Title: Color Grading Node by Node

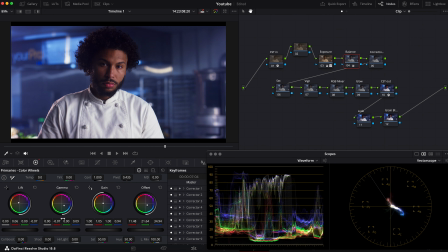[8:21]
And it's too magenta now, so I will go and add some green in our gamma channel. And I'm looking at his skin tone here. I want to align to this line because we are going to the commercial clean look, so we need a clean skin tone here.
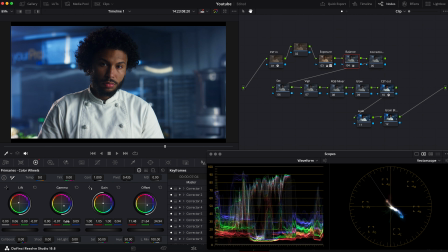[8:38]
So let's push the green channel somewhere here. It looks better now, but it's a bit too green in our highlights. Let's push up our reds maybe. A bit of blues and maybe remove some green.
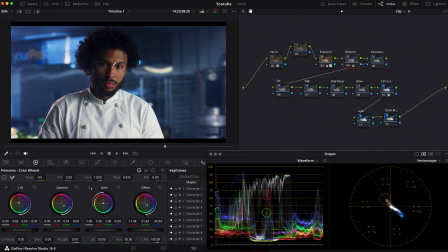[8:57]
It looks okay for me now for my eye, but I still see that there's a bit of blue in the shadow, so I can go to our lift and push the blue channel a bit down, something like that. So we have to get the best results in our balance and then make small corrections in our correction node.
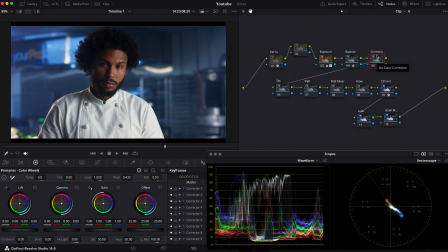[9:17]
But I will do that later after I apply the look. So let's leave these corrections for a while and let's go to our look.
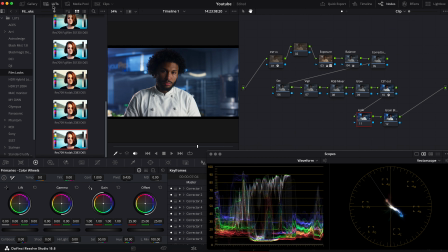[9:27]
To create the look, I usually go with the enhancer, but you can use the film looks here in DaVinci Resolve, they are free.
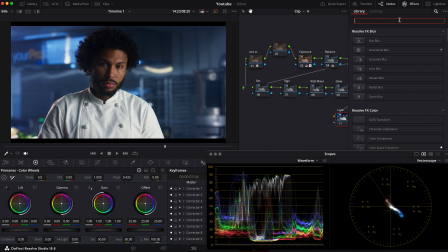[9:35]
But first of all, let's go and add the enhancer. The enhancer. It looks weird at the moment, but I will go down and turn off all the enhancer functions, disable all tools.
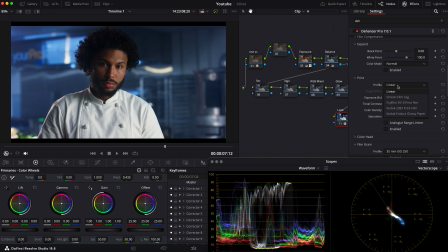[9:51]
I will use only the print here. For the print, I will choose Kodak 2383 print film. And let's enable it. Okay, as I see, it's too strong for my eye, and I will deal with that now.
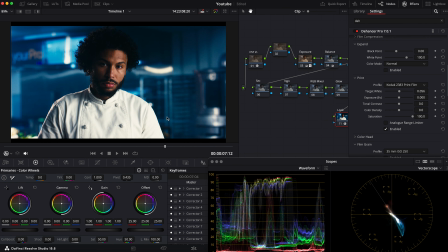[10:06]
I want to keep clean whites in this image because we are going for the commercial look. So when you choose the Kodak 2383, it usually adds a bit of warmth in the highlights. So we have to go to our target white and push it up.
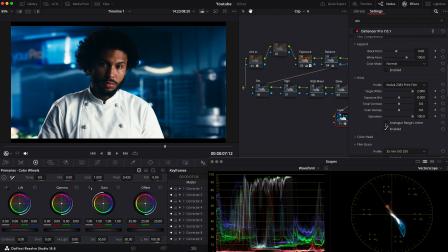[10:23]
Okay, somewhere here. And I use the analog range limiter for a softer contrast here. And as I see, it boosts a lot of saturation, so I can go to the film developer, choose the color boost and push it down.
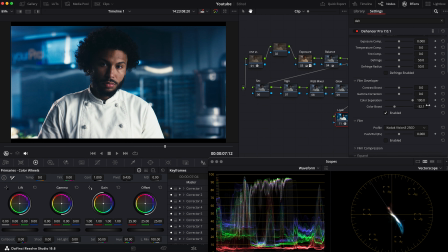[10:40]
Somewhere like maybe minus 33 here. Okay, something like that. But this look is too strong for me. So what I will do, I will go down and change the enhancer output
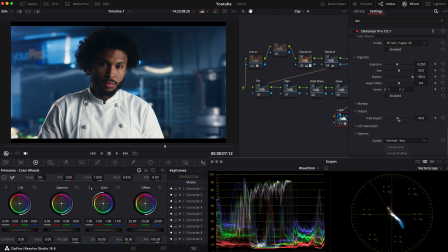[11:00]
for maybe like 45, somewhere here. And we can check what it does now, before and after, before and after. It looks much better for me. I like the blues, the more cyan blues.
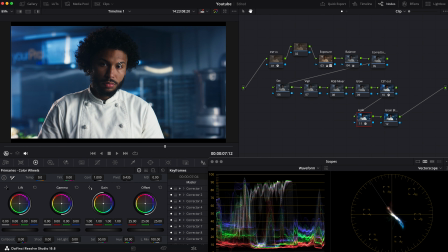[11:16]
It's a cold and clean look. The skin tones are beautiful here, and everything looks even much better. Okay, so what I will do next, I will go to the secondaries, curves, hue versus saturation.
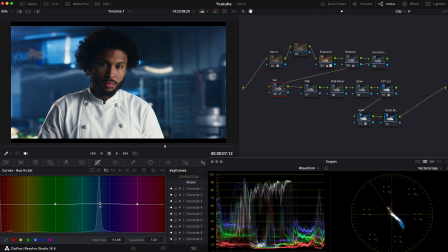[11:34]
We'll choose the blue channel, and somewhere between here, I will choose the wider range for a softer effect, and desaturate the blues, because I don't like so much saturation in the blues here.
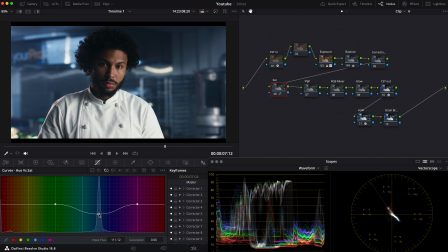[11:50]
Somewhere here. Yeah, it looks pretty cool for me. Let's look at it before and after, before and after. We can always come back and add the blue back if we need, but I will stay with this.
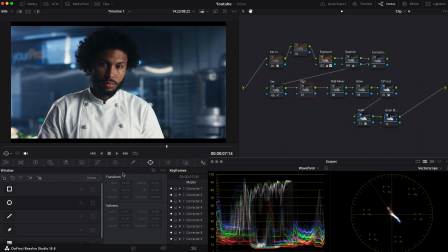[12:06]
And let's go to the next node. It will be our vignette. Let's choose the window, circular window,
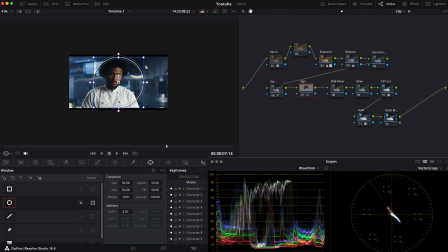[12:15]
and push it wider. We need it to be a big window and a soft window.
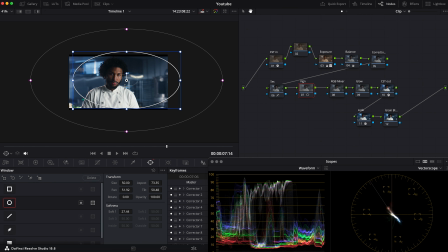[12:25]
While I see that the light is coming from the right side, I want to keep my vignette center on the right side too. It looks better for me. Okay, so maybe something like that. Then invert our window, go to the curves,
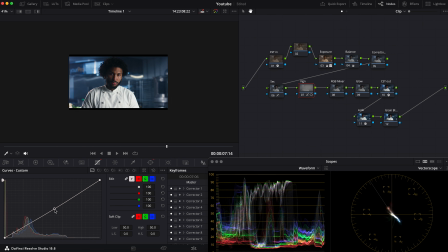[12:43]
grab our midtones and push them down. Maybe not so much, like that.
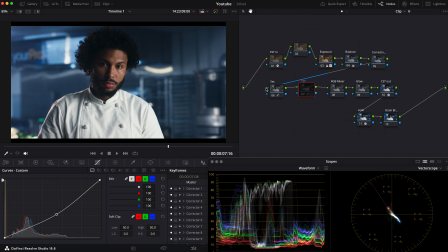[12:54]
And let's see it before and after, before and after. And we see that our eyes are pushed towards the character. I use vignette almost in every project, so before and after, before and after.
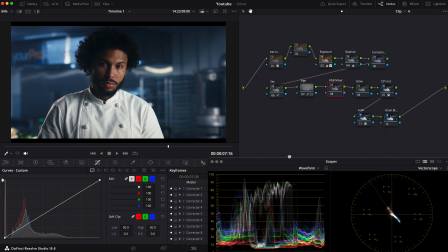[13:08]
And let's go to our RGB mixer. I would like to show you some trick that I usually use when I have the bluish background to push the character a bit more from the background. So let's go to the RGB mixer and then set the monochrome.
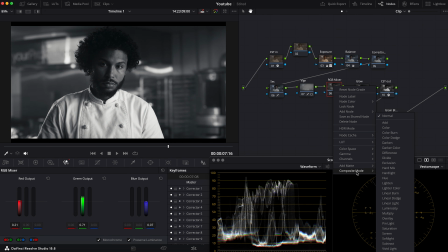[13:28]
But in the node menu, we are going to the composite mode and choose the luminosity. So as you see, it does nothing at the moment, but we have 3 channels, red, green, and blue.
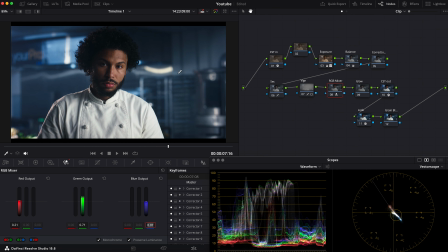[13:43]
So what I want to do to push the blue channel down to decrease its brightness, and let's go down. Not too far, not to damage an image here. So let's go, it's a little bit like minus something 44.
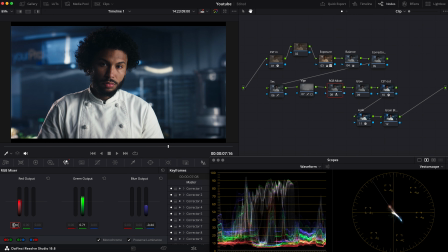[13:59]
And up with our red channel, because I want to push his skin tones up. Like maybe it's too much, like 30, 35. And let's play a little bit with the green channel, what it does here.
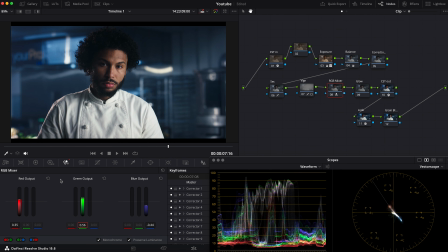[14:20]
Maybe, okay, I like what it does here. Okay, so let's leave it now and check the before and after, before and after. Do you see how it's pushing the character? Before and after, before and after.
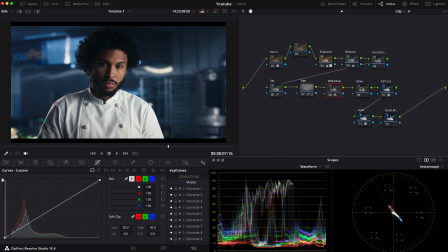[14:36]
I like it a lot. Okay, and then let's switch to our glow. Let's add the glow effect. and I usually use it in a soft light because I like what it does.
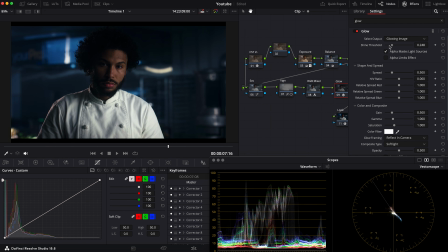[14:51]
Let's push the shine threshold up to 0 and the spread
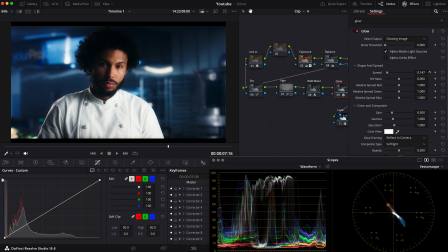[14:56]
down up to maybe like, I like using it like 0.15, 0.14, something like that. It looks softer. And then let's go to our gain, push the gain a bit down
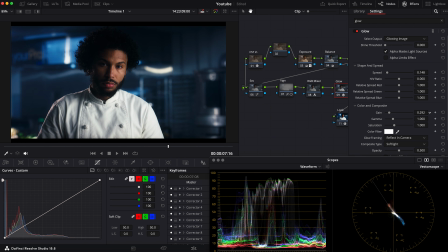[15:13]
because it's crushing our highlights at the moment, like maybe here, and push the gamma a little bit up to have a little bit less contrast, maybe something like here. And then I choose alpha limits effect, so I could use qualifier.
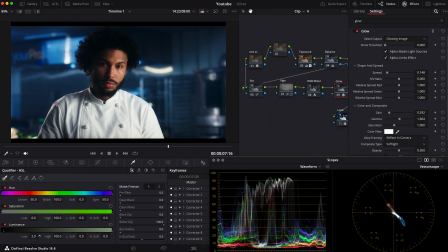[15:31]
Because I don't like what it does with our shadows, I will push the shadows up. I don't want to have an effect on the shadows, somewhere like maybe here, and let's make it softer.
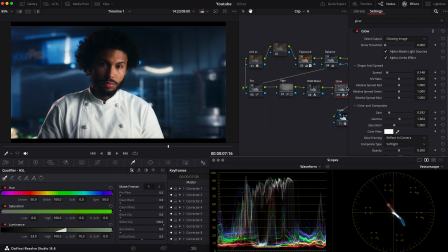[15:46]
Okay, somewhere here. Let's just take a look at before and after, before and after. I like the saturation of the glow. It adds some cinematic saturation here.
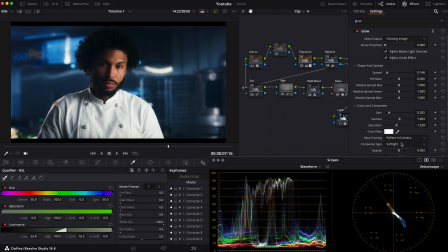[15:59]
I would push it a little bit higher. And then I would go to the global blend and push it a little bit lower, because I don't want it to have a full effect on our grade, so I will push it like somewhere like 0.50. Okay, it looks good for me. Then let's go to our last node.
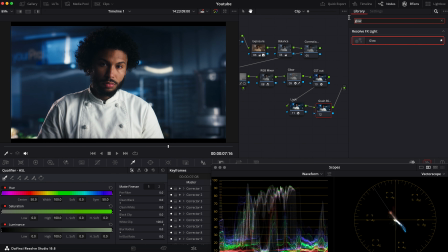[16:18]
I will use the enhancer again because I love its grain and bloom, so let's go and add the enhancer. Let's go down, disable all tools.